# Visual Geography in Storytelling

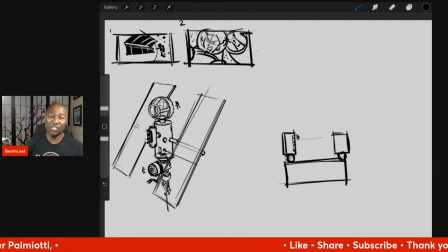But much like in video games, when a character can reach over to the environment and pick up something and smash somebody over the head with it, or they're fighting somebody and they realize, oh, I can just push them over this ledge. Being able to work the environment into the story.
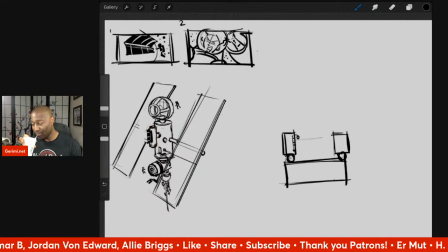I mean, to me, that's just good storytelling, but it is something that I think experienced storytellers do instinctively, but I think I'm still at the stage where I have to consciously say, oh, wait,
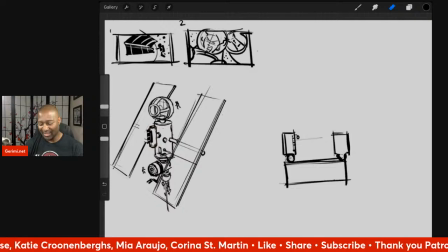I can get more mileage out of this if I try a little bit harder.
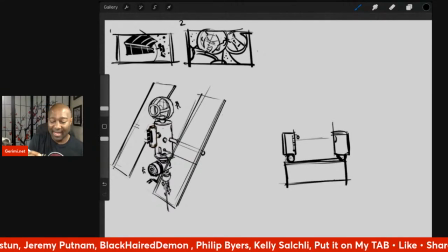I think the challenge that I have is that I've lined up a shot where I have stars on one side of the character.
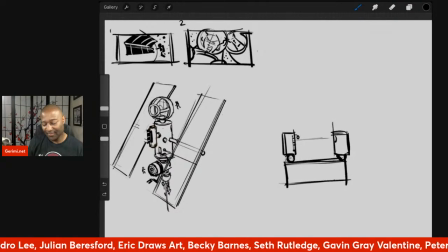And then stars on the other, and then a little bit of the dog right there. Maybe what I'm looking at should actually be a
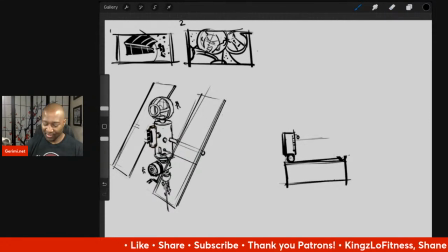column. We're looking at part of the station from the top. See, the problem with that, though, is that then the portal,
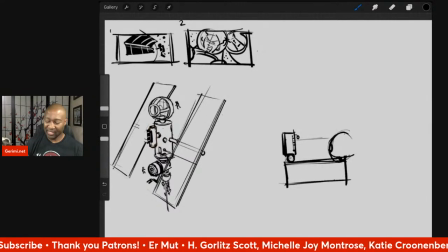I think, would be a little bit too far from the side, too far from the angle that I want to be visible for this shot.
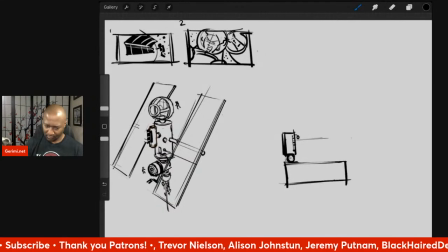Because the idea here is that if I'm slowly showing someone pushing into the space station,
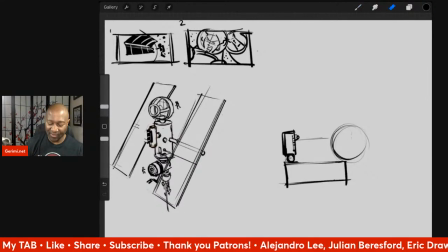I want to lay out enough of the geography that when I start moving in and moving around and doing closer shots, that something you saw in that first wide shot will give you an indication of where you are in the rest of the shots for the scene.
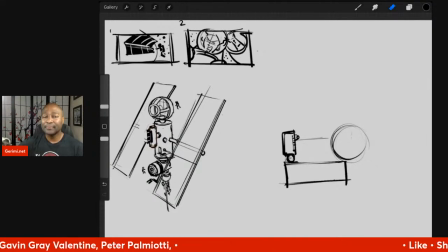So that, in theory, the viewer will not be lost in the visual geography. The viewer will always have a sense of, oh, I'm at this part of the space station. Well, I'm at that part of the space station.
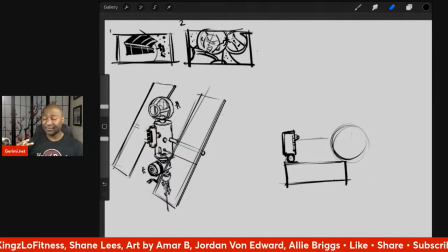It's not necessarily a matter of taking them by the hand. It's more of a matter of having it subliminally be there, and then they never really question it. Let's see here.
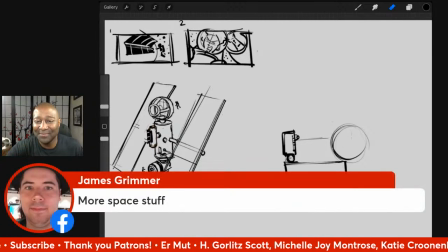James is in the chat. How you doing, James? I'm glad Facebook is working again this week. I don't know what happened with that glitch last week. He says, more space stuff. Yeah.
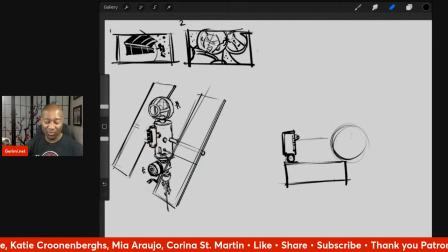Well, I spent a big chunk of the week sort of drawing this story and then redrawing it. And it's more sort of like, I know the story I want to tell. The story I want to tell is very simple. It's just a matter of me picking the shots that I want to use.
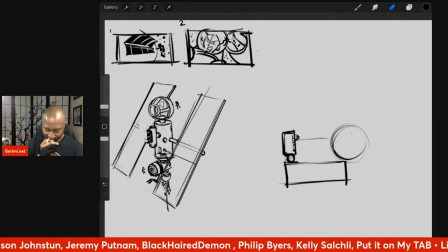I kind of knew when I drew the thumbnail up here, this number two thumbnail,
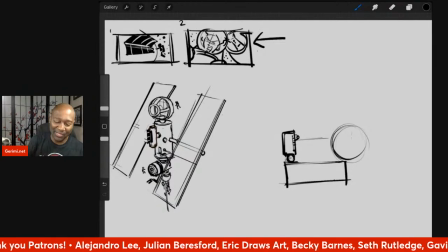I knew when I drew it that the idea of having the dog looking over her shoulder from the building was going to kind of be a tough sell. When I say tough sell, I mean
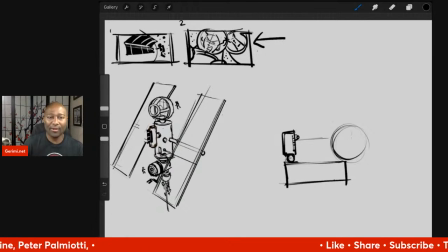doing it in a way that makes sense geographically for the space station, the dog, and the astronaut. Let's see here.
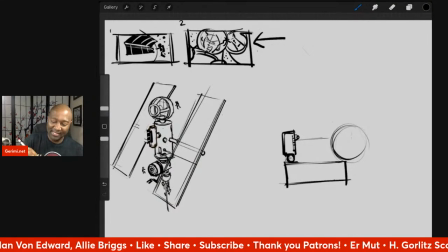And I mean, part of it is just me being stubborn and wanting to have space on both sides of the astronaut's helmet. Because if I were to just say, okay, they are standing in front of a window.
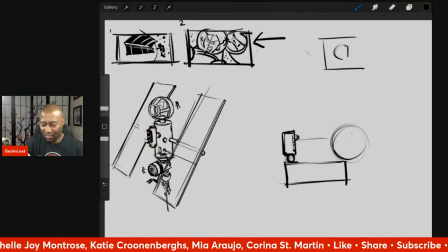So here's a window, dog inside window, astronaut in front.
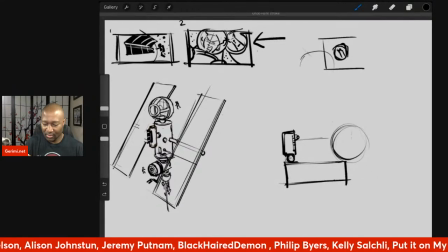Let's see here.
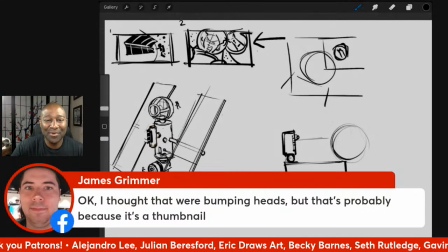Yeah, James says, okay, I thought they were bumping heads, but that's probably because it's a thumbnail. He says, I can see the dog looking over her shoulder.
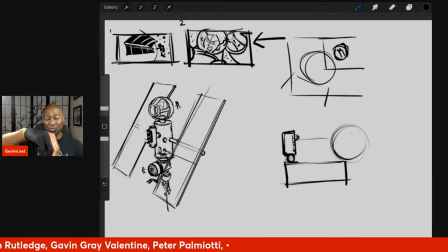Well, this is one of the things that I'm trying to work out, because what it's supposed to be, it still doesn't look like what it's supposed to be. Because right now, it looks like the dog is in some sort of dog spacesuit looking over her shoulder. And what it's actually supposed to be is the dog is a certain distance away from her.
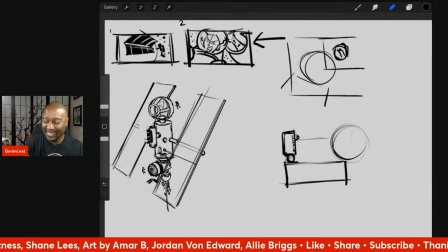And he's looking out a portal. He's inside the space station. She's outside on a spacewalk. And the dog is just trying to get her attention because he's a dog and he wants attention. Hang on. I got to adjust my brightness here.
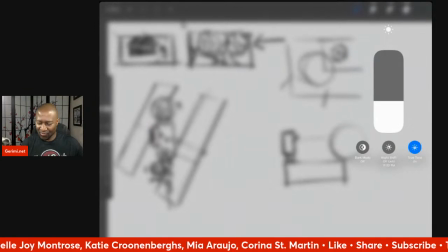For some reason, it just got weirdly dark. I don't know why.
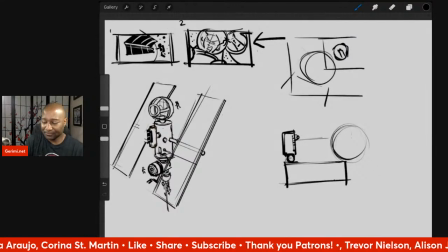Anyway, yeah, so I need to work out both how to make this shot read the way it's supposed to, which is dog looking out a window trying to get attention, and then how to position the space station or reconfigure it so that that shot,
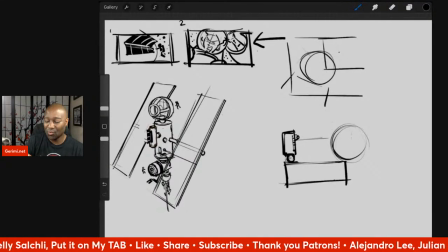so that the space station is in a position where that shot would make sense, where that shot would exist. And there's something that I tell myself
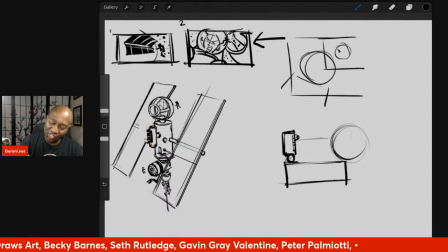when I'm in situations like this, which is just keep walking forward. Because when I'm telling you I'm trying to figure this thing out, I really,
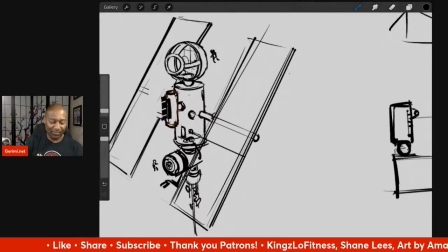considering how long it took me to come up with this design for the space station, and it's not the world's like revolutionary space station,
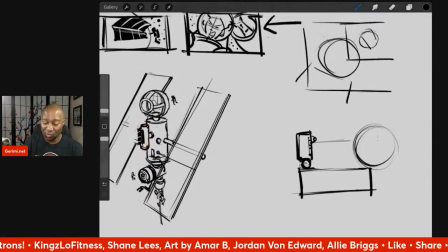it was just something that fit everything I wanted in the story. That took a good long while.
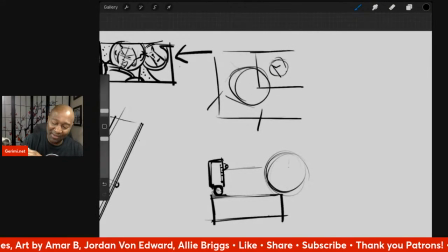So the idea of now tearing it apart for one shot is a little bit terrifying, and it's a little bit frustrating.
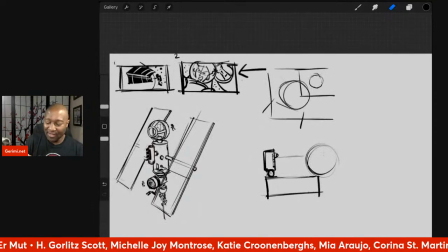But I feel like this shot sells a lot of what's, it just feels right in the moment, in that a person is working on a space station, and then you see part of the space station behind them, and then you see a dog pop up in the window.
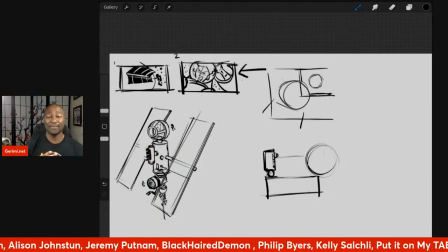Like, it does a lot of work storytelling wise in terms of transitioning. It seems like a good way to introduce the dog. Of course, I could go back to what I had before,
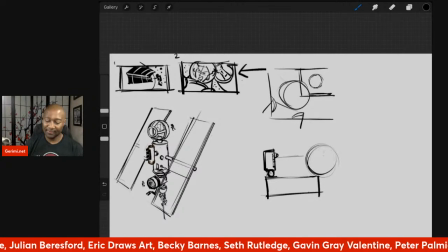which was the exact same thing, just from a different angle.